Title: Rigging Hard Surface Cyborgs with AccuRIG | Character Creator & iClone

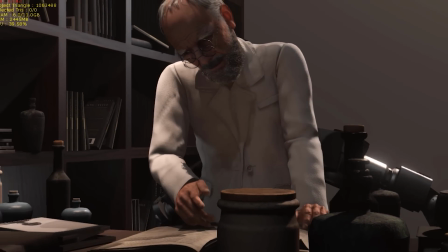Hi guys, and today I'm going to be teaching you the new tools like auto attach offered
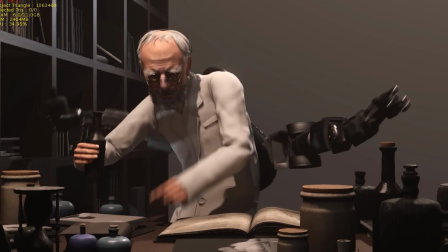by Character Creator and iClone to improve the consistency of your characters.
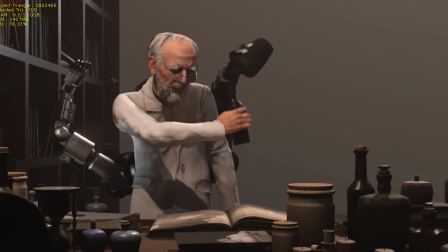We talk about consistency because we're going to simulate the physicality of elements that make up our characters.
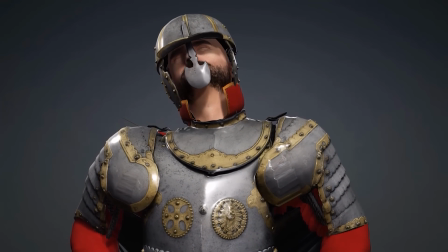Artists tend to pay more attention to the soft or flexible elements like clothes or hair, and they often neglect the rigid parts when creating the design.
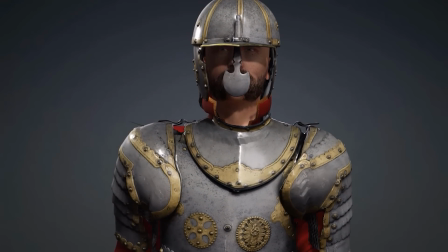Now, this will cause the animation to look very unprofessional,
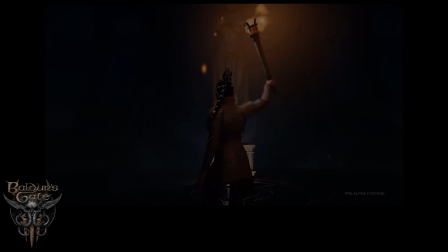especially nowadays with technology having not only much more detail, but also a lot more fidelity in terms of the materials that make up the character.
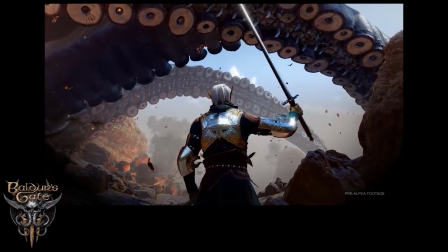So we've got to try and live up to those standards. To create this tutorial,
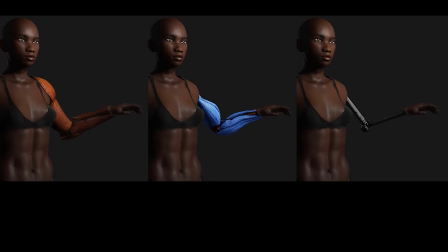I've divided the characters into three categories that I've illustrated with these three examples where you can better understand the categories and common mistakes made in each one. We're going to be looking at rigid armor, rigid structure, and mixed structure. And I'm going to use each armor to talk about the new tools like auto attach and AccuRIG.
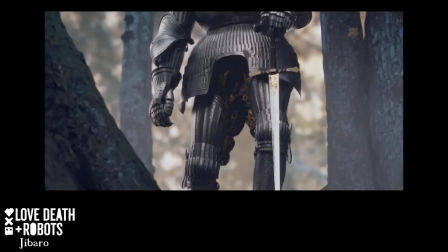But let's start with the most used, the rigid armor.
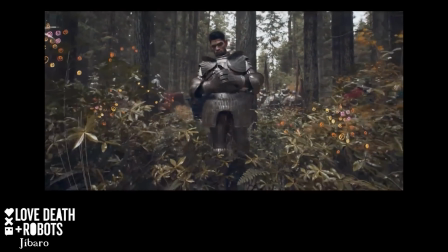Whether futuristic or medieval in style, it can be seen in CGI movies and is usually used in armor or suits that do not restrict the character's movements.
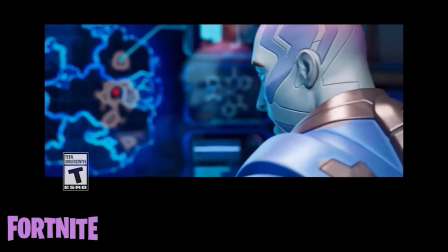It's even more common to see in realistic video game trailers with armor that in real life would be way too heavy to be used.
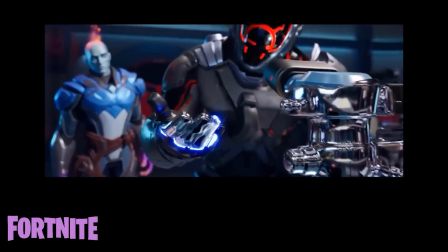And it's almost impossible not to find them in video games where they can even be bought separately in the form of skins.
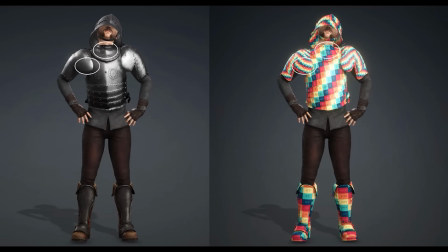Now, the quality and complexity of these armors has increased over the years, and fans no longer accept errors common in the past, such as the rigid armor deformation. The most common mistake in this technique comes mainly from adding them to the character in the wrong way and
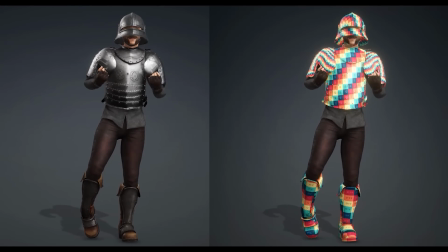not understanding that rigid armor is heavy and therefore inevitably limits the movement that our characters can do.
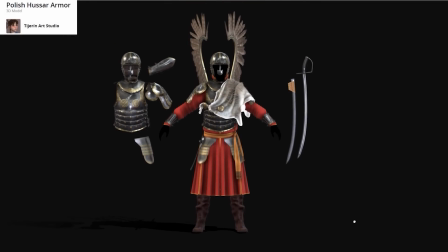So let's look at several ways we can integrate different parts into a real armor,
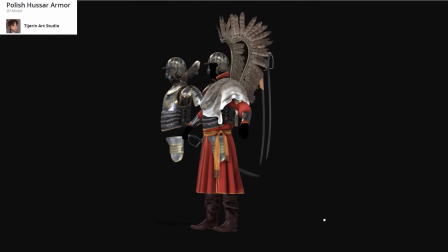in this case a polyshoosa armor that you can get from the Tijerín Art Studio Sketchfab page.
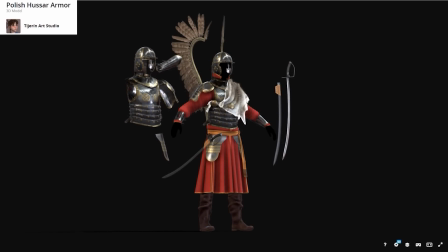Let's start with the less important and simple armor parts such as the tasset and the vambrace.
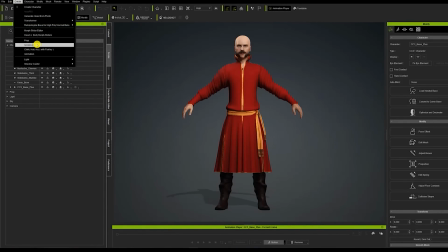We have to go to the create menu to access the accessory menu and import these parts.
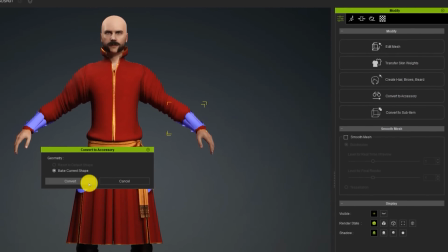Now, if in our case the armor's subdivided, we'll have to select them one by one and convert them into accessories using a button with the same name.
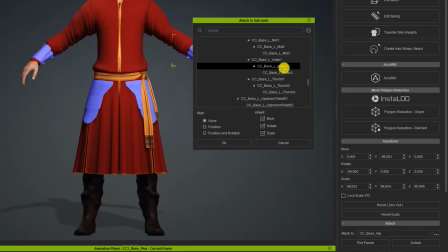Now we have to go to the lower part of the modifier window to find the attach section and link the armor part with the corresponding bone. Now, I do recommend that not all the armor's imported at the same time. That way we can focus on the individual components separately.
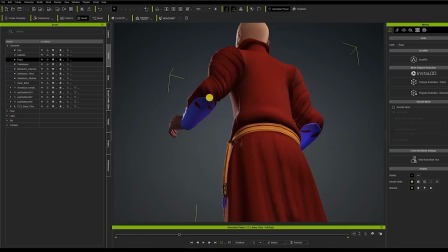And thanks to the improvements in Character Creator 4, we can check the problems that arise when the character moves without having to leave the program.
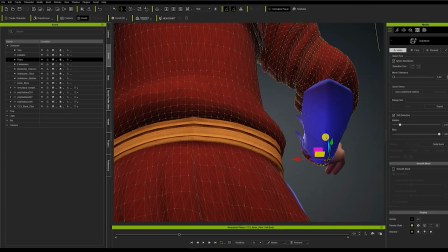Chances are that in this case, there are times when the armor's intersected by other models.
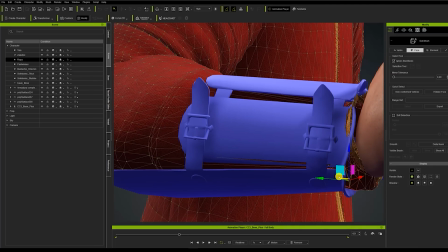Don't hesitate to edit the object shells underneath them so that problem doesn't continue to happen.
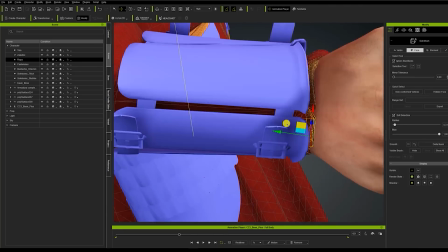You can use the rotation gizmo and the movement gizmo to do that.
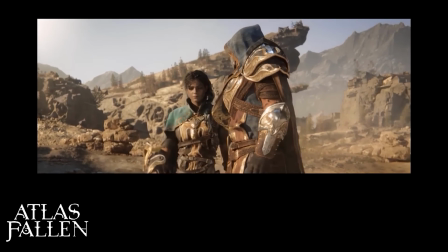Now, elements like these applied with this technique are widely used as complements to cloth or leather clothing, and they do give striking variety to our characters.
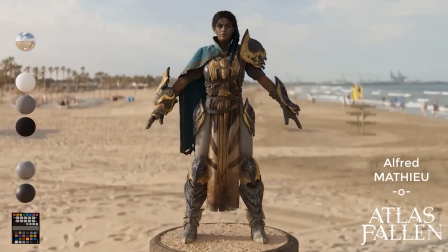But let's move on to components that can be a little more complex in nature and that need its own skeleton.
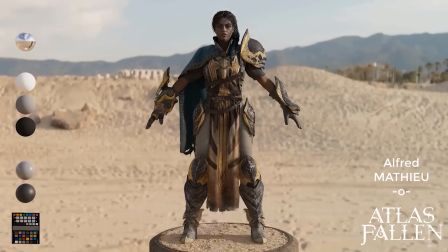In this case, that armor element is going to be the helmet. Now, helmets usually have only one or two pieces,
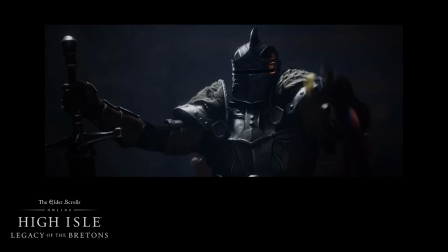but this particular helmet here has several pieces at the back.
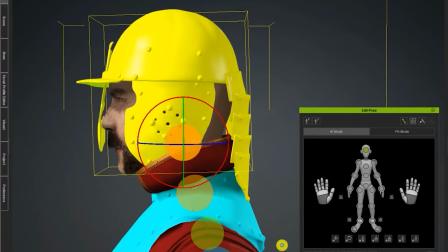Now, we can use this to our advantage because it allows us to animate the different parts of the helmet and get a much more realistic feeling.
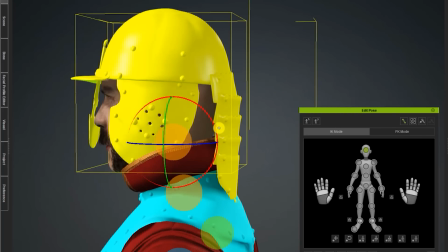If we go to a 3D program that actually allows us to introduce bones in the hole, we can handle this problem because we can add some bones and just move it separately.
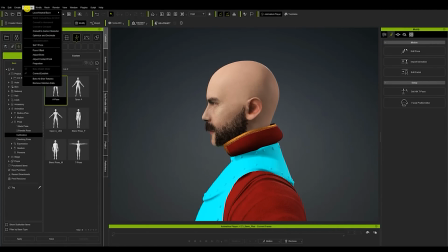And this time we're going to import it not as an accessory, but actually as a prop so that we can introduce the bone system without any problems.
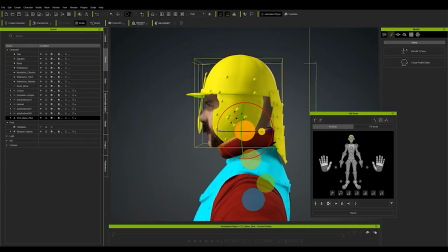The remaining process will be pretty much the same as the previous armor parts. We now have full control over the helmet and we can prevent it from getting into the rest of the armor.
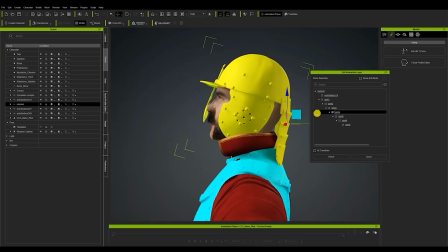And all I'm doing here is just using the rotation gizmo just to raise it up a little bit and get that out of the way of any interactions with the other mesh.
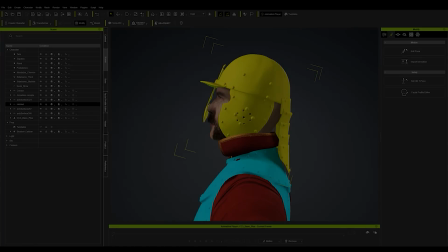And once that's done, you can see the comparison between a component without animation, which does not interact with the character's body, and a component that does.
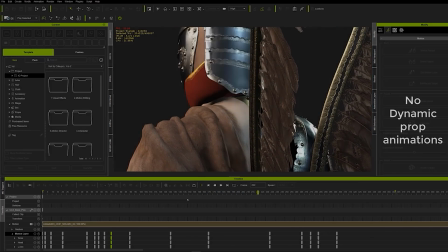The difference in the helmet is very noticeable, and it's very effective for the little effort involved in actually creating and animating it.
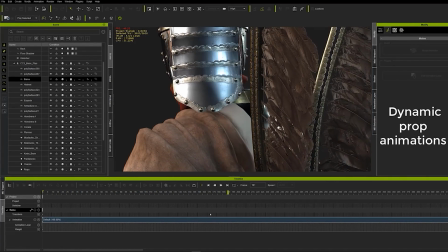We can see, you know, the mesh doesn't go through the armor no more or the cloth, and it just looks a lot more realistic.